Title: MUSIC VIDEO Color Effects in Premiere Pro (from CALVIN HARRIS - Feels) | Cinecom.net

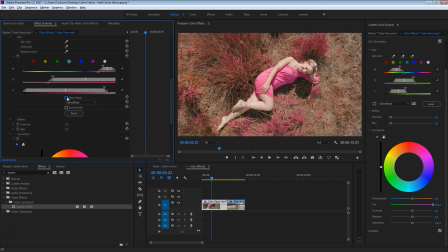I believe so that those are her skin tones. Oh no, it's actually just some of the flowers that she has in her hair. That is okay, we can also change those.
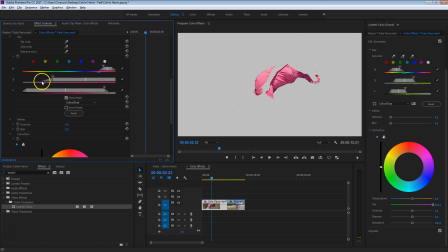I believe that my mask is actually going pretty good. Perhaps just kind of fine-tune this a bit more, perhaps add a little bit more feathering to it, that we don't have those hard edges. But this is actually coming out pretty good.
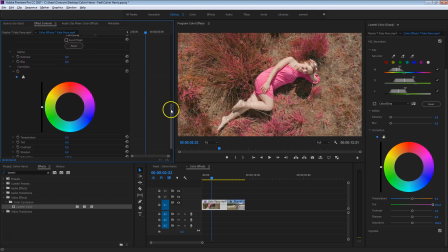I have that selected now, so I'm going to deselect my mask and just kind of go into the temperature here and just kind of make that blue all the way. Look at that, guys! If it is too saturated, also decrease the saturation a tiny bit, something like this. By the way, you can also just play around with other things in here, like the contrast and such,
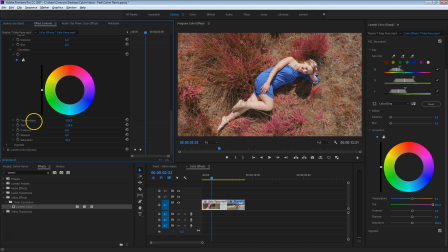perhaps decrease that tint a bit more to the green side, something like this, so that it's not like too saturated, too hard blue, so that still kind of looks natural, that seems like she's wearing a blue dress right now. So we're going to create keyframes for the temperature, the tint and the saturation,
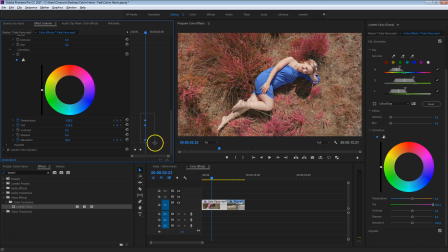of which we have changed the colors up, and I'm actually gonna select these keyframes, move them a bit more forward in time, because I want to start my animation a little bit later, somewhere right here. And before those keyframes, we're going to reset those values again.
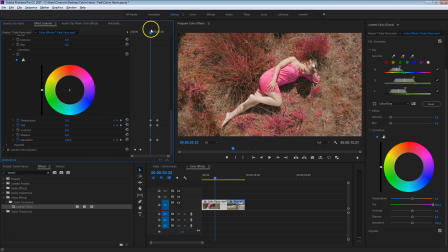So, just reset them all, and that will create keyframes for the default value. And that way, when I'm going to play this now, you will see that her dress will change into blue. So, by having this Lumetri effect twice on that clip, you can actually see that we can first change the color of that grass,
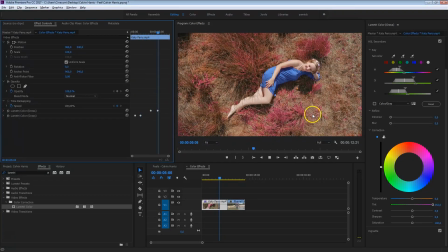and next we can change the color of her dress. Kim, you are doing it awesome!
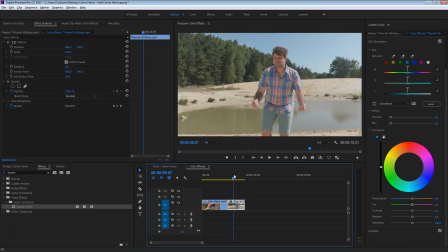I mean, Katie. And let's go with Pharrell now, and he's dancing, just look at those awesome dance moves here. By the way, he just loves to wear that shirt. He wears it every day almost. I don't know why, but if it makes him feel good, you know what, just let him wear it.
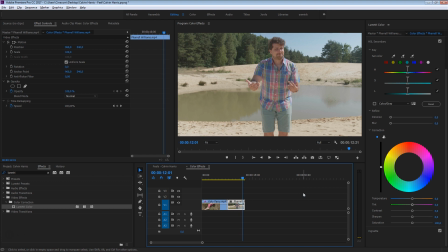It is pretty cool for this effect, so thank you, Yannick, for that. I mean, Pharrell.
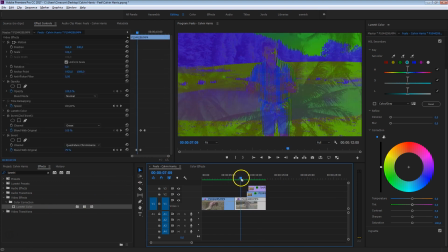So, with the second coloring effect, let's have a quick look back at the example right here. We are not going to do that secondary color correction onto it. It works a little bit different, and actually pretty simple to create. So let's see how we can do that.
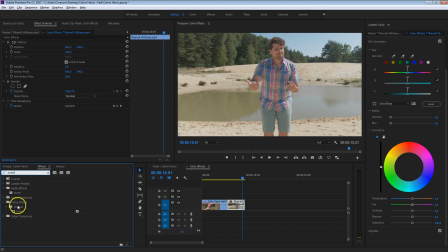From the effects library right here, I'm going to look for Invert. And it's right here, just drag that effect onto that clip and already you can kind of see what it does here.
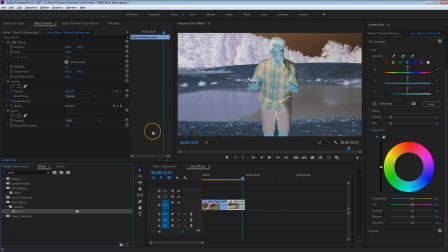It will invert all of those colors, but we can also select different modes on how it actually has to invert. And you can do that from the effects controls right here, we've got it right there. Invert. And we're going to select a different channel value.
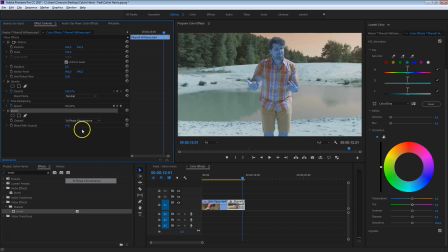In this case, we can select something like face prominence. This already gives something pretty cool.
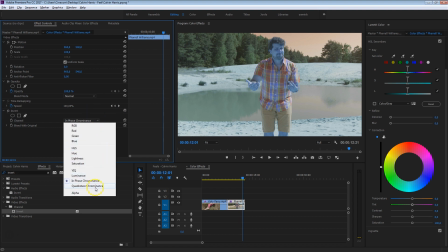Jannick the Smurf, or we could also go for something else like... ...Quadru... ...never mind, just that option right here.
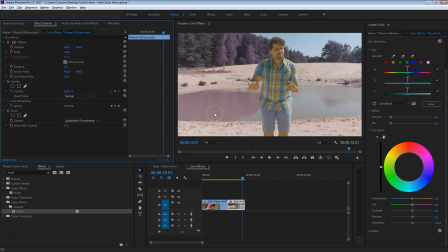That will kind of give him some more yellowish skin tones, which is more natural than the blue. I kind of like this, so I'm going to animate it as well. And we can just do that with the second option here, like how much would you like to blend this effect with the original.
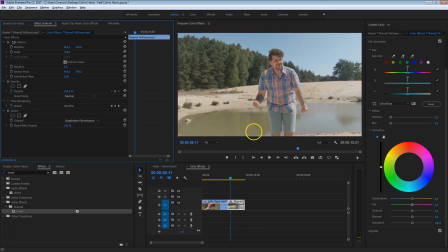So we're going to start with that, create a keyframe at 100%, where we don't see that invert effect, create a keyframe for it, just go a little bit forward in time and just bring that to zero. So, right away we already have like the first coloring effect and this looks pretty awesome actually.
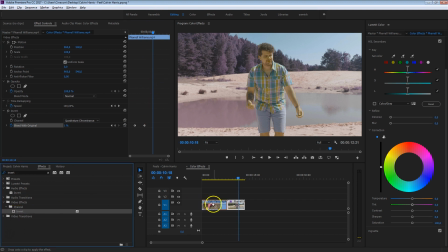The next thing we're gonna do is add that invert effect again to that clip, this is the second time that we're doing that,
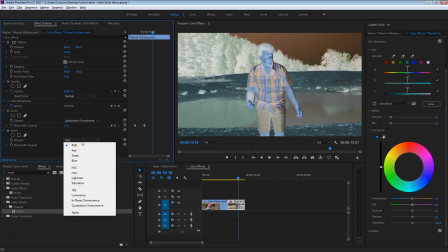and this time I'm going to say that we are going to invert the green.
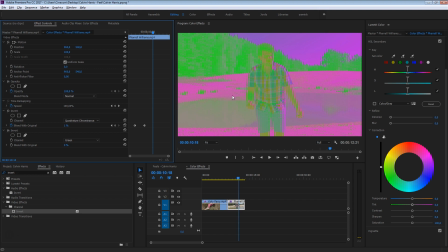And this will kind of give that green magenta look that we were also seeing in the video clip, but it's way too hard, but that is something that we are going to fix, so stay with me guys.
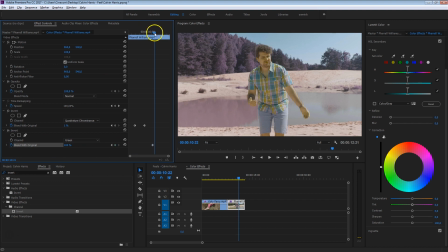We're going to start by animating that blending mode right here first, so just create a keyframe for 100 and now just slowly let that go to green, Like that.
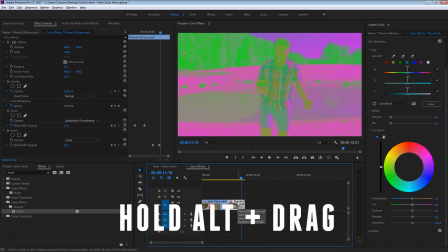So, what I'm gonna do is duplicate that layer by holding down the Alt key on your keyboard and dragging that clip to channel number two. That way you can make a duplication of that.
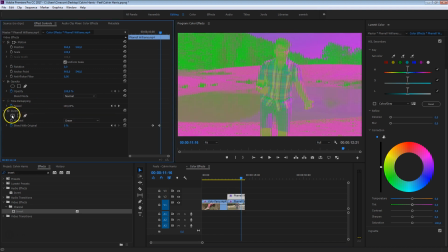With the second layer selected, I'm going to remove the two effects that we've applied, because we've also duplicated that and we don't want that.
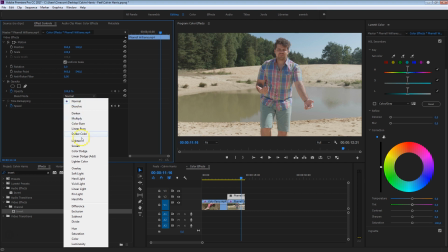What we're actually gonna do is change the blending mode of that second clip to luminosity, and that way those saturations aren't so hard anymore.
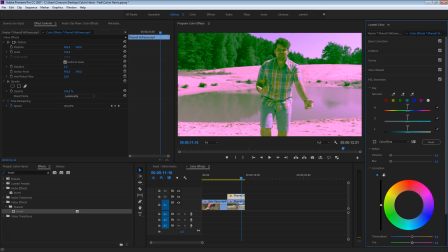The same thing that you also want to do is from the Lumetri controls right here, I'm just gonna stroll up and go into the basic corrections.
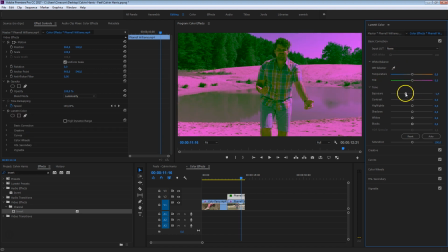I'm gonna decrease that exposure here so that we can see the magenta a little bit better in the sand right here. But that of course depends on the shot that you have, but just know that you can kind of fix that with the exposure setting right here.